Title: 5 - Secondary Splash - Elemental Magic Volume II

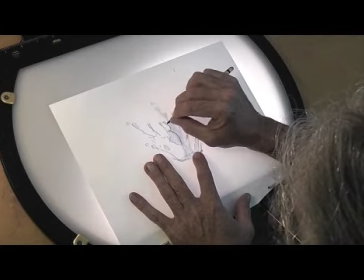16:49 The primary splash is starting to fall away, and the secondary splash becomes
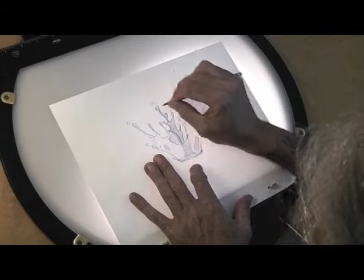16:56 the object of our focus because it's moving faster, because it's new, because it's fresh,
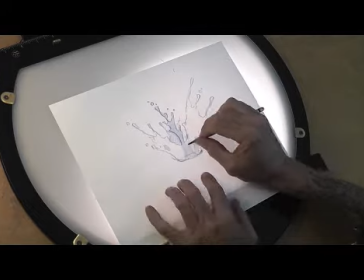17:02 and it catches our attention as it comes shooting up the center.
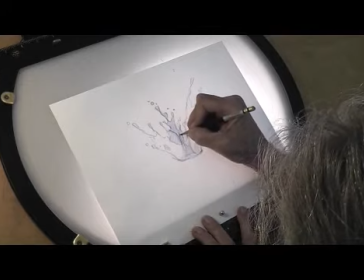17:10 Okay. Still shooting upward quite quickly.
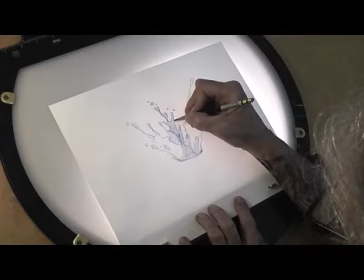17:15 All the rest of this splash is starting to fall downwards, and so you get this piece shooting upwards up the center.
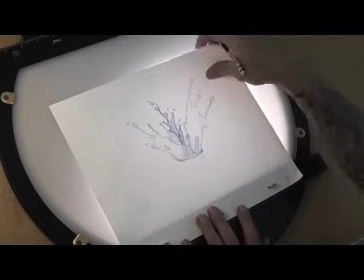17:23 Really catches your attention. It's a secondary movement, secondary action, opposing action.
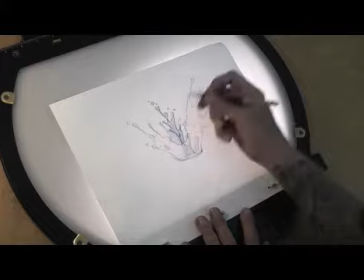17:30 It's exciting, it's fun, and it's the way splashes work too.
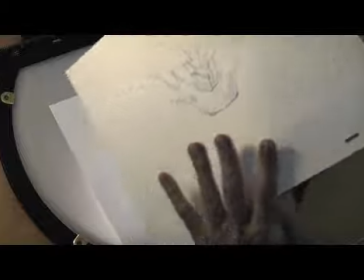17:34 Now from here on in, I had just done these secondary splashes on their own sheet,
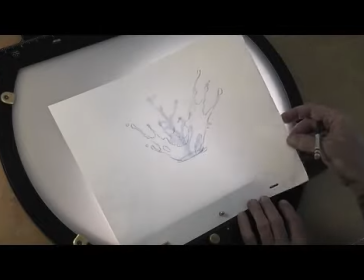17:40 but I numbered them so the corresponding numbers are all there. I have splash number 9 will correspond with my secondary splash number 9.
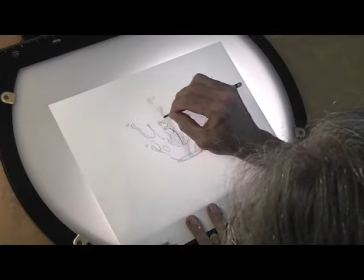17:50 And I can go ahead and just pencil it in.
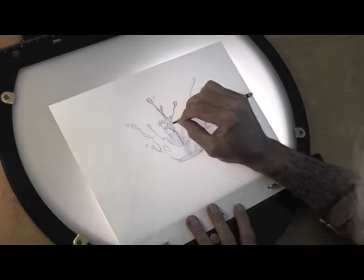17:56 Again, you'll see I'm not being overly careful, cautious. I'm not trying to make really neat, pretty drawings.
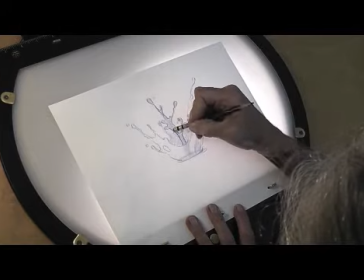18:02 What I'm trying to do is animate a dynamic splash. And that is the name of the game, is dynamics.
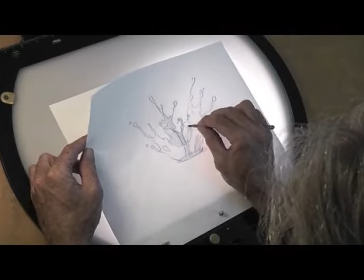18:09 They call it fluid dynamics in the CGI world. Well, we're animating fluid dynamics by hand here, and dynamic is a really key word.
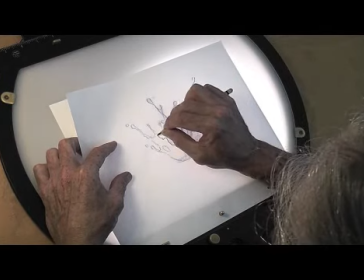18:18 I'm exaggerating the twist, turn, and kind of
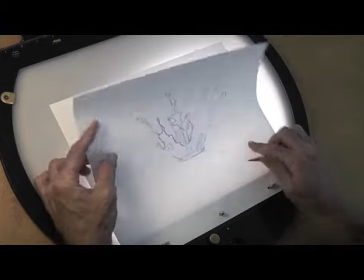18:24 whimsical fancifulness of this secondary splash.
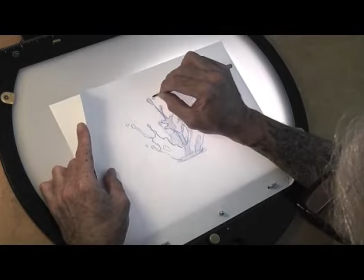18:30 Again, exaggeration, key part of what we do in this art form.
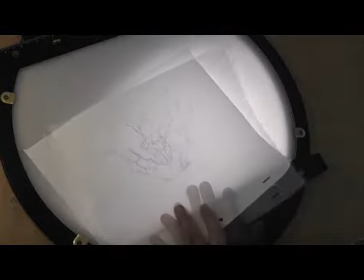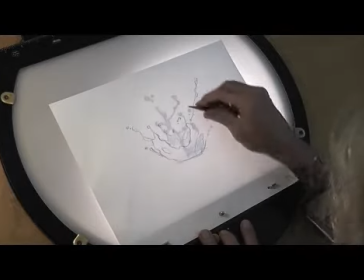18:41 And so I'm going to finish incorporating this secondary splash into my primary splash,
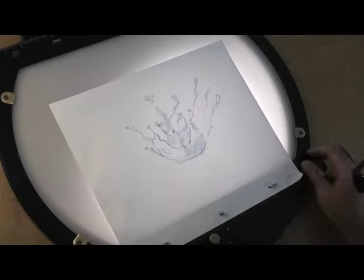18:47 and I'll come back when I've done some of that tedious work and we'll look at where we are with our splash.